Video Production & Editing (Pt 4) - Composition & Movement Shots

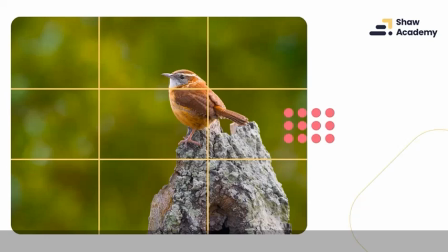[12:21]
We wouldn't say this is empty, we'd call it negative space. Negative space is not a bad thing either. Negative space just gives a nice bit of room to the image, so that it just feels a little bit more balanced.
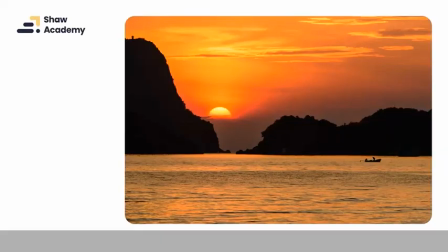[12:39]
Let's have a look at a landscape example here. So we've got a little bit more going on within this image here. As you can see, a very nice sunset. We've got a nice kind of horizon there as well. And of course, we've got the people in the boat, the fishermen there in the boat. If we bring up our imaginary rule of thirds grid, as you can see here again,
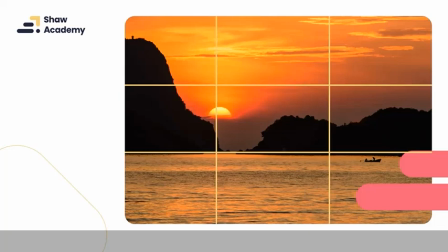[12:59]
compositionally, a lot of the elements are falling quite close to where those horizontal lines meet and where those vertical lines meet. So we've got the sun and it's falling along the vertical axis there.
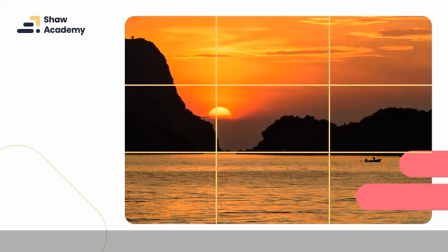[13:12]
And indeed, the horizon is also falling quite close along that horizontal bottom line as well. So again, using the rule of thirds, when you're composing it now, you can compose this, you can have the display set so that you can actually see this grid,
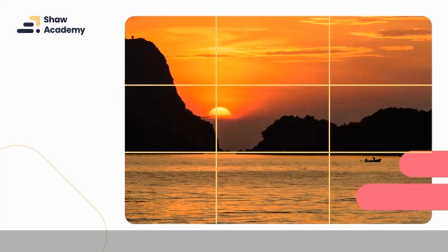[13:29]
but you should always try to be just imagining it when you are composing your video or you're composing your still shots.
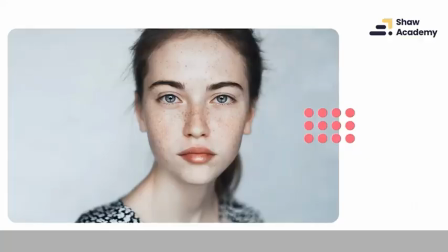[13:37]
Now, of course, it can be used in any kind of aspect ratio. So here we've got a wider aspect ratio. And indeed, here we've also got a portrait as well. So it's not limited to things like landscape shots or wildlife or anything like that here.
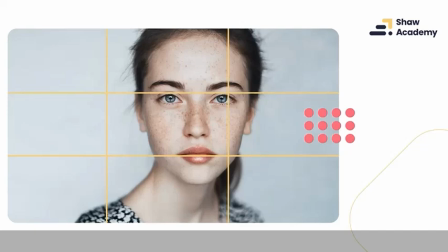[13:53]
So again, the composition here looks correct to our eyes. It's following the rule of thirds. When we place our imaginary grid over the image here, we can see that the right eye,
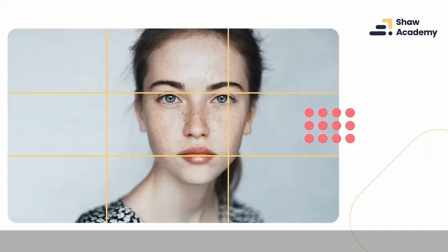[14:06]
or the model's left eye, is falling very, very close to that intersection there in the top right. Okay, and again, by placing the elements here, you can see that her lips are falling across that bottom
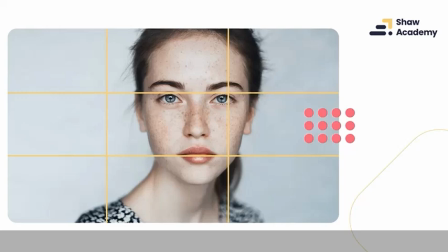[14:21]
horizontal line there as well, and we keep a nice kind of balance to the overall image. Now again, we can see it's cropped a little bit at the top, but that's okay. So we can see the crop is a good crop here. It's not cropping through anything important.
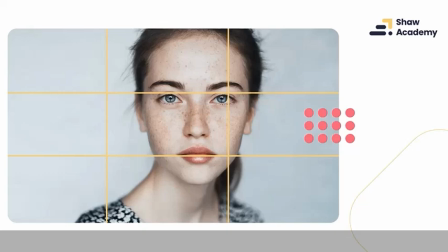[14:36]
We're still keeping the hairline just about, but you wouldn't want to crop it so that you lose that hairline. So again, you still just need to be very aware of exactly where you're cropping the image. But by using the rule of thirds here, with the aspect ratio here,
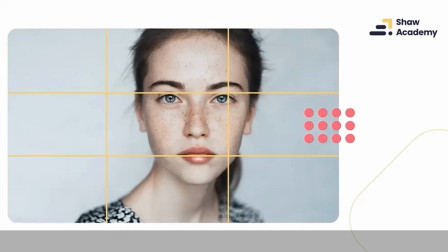[14:52]
there's kind of wider aspect ratio, it gives us a very cinematic type of image.
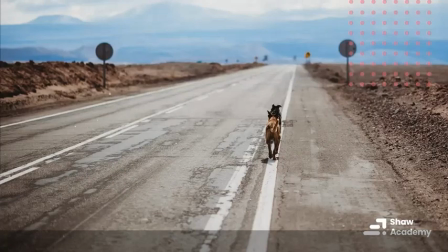[14:58]
Now, next up, another very popular compositional technique known as leading lines.
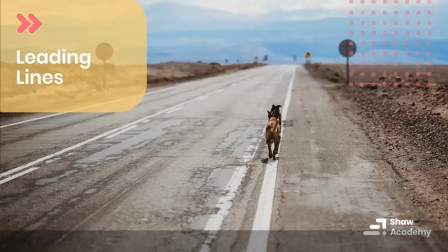[15:04]
So again, this should be fairly self-explanatory, as you can see here from this particular still. Again, a very cinematic still that we have here, but we've got these lines here of the road, and indeed of the side of the road here,
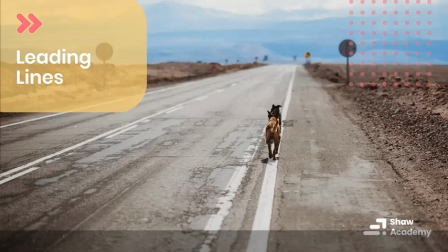[15:21]
and of course those dogs that are kind of leading us through this image all the way to give our focus to what's happening in the horizon. It kind of gives an idea, a sense that they're obviously, well, they're probably well into a long journey.
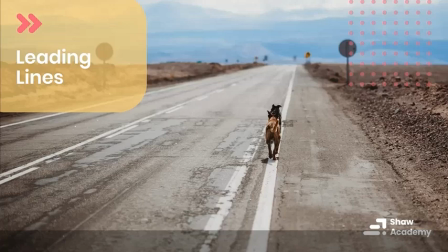[15:37]
Leading lines bring us through the image and will bring our attention to a particular focal point.
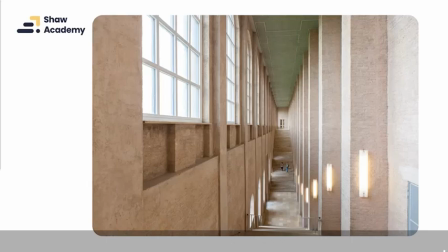[15:43]
Let's have a look at another example. So here we've got another fairly extraordinary piece of architecture, a little bit more contemporary from the image we saw earlier. For to introduce our leading lines here, we can see we've got these kind of,
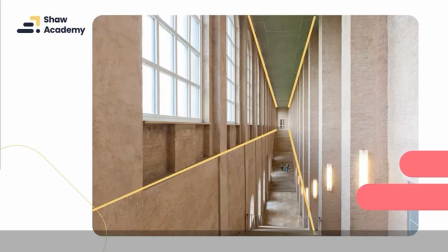[16:00]
I suppose they're artificial in the sense, again, that this is a man-made structure, but everything is designed to lead our attention to that doorway that is on the I say the horizon,
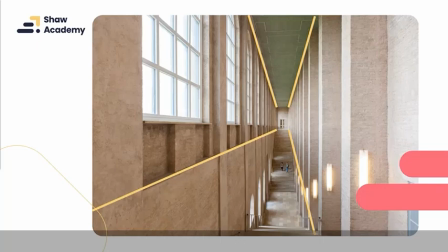[16:14]
but that is in the distance. And of course then we've got those two students who are walking up to it there as well. We've got lots of straight lines and diagonal lines here to lead our attention in that direction.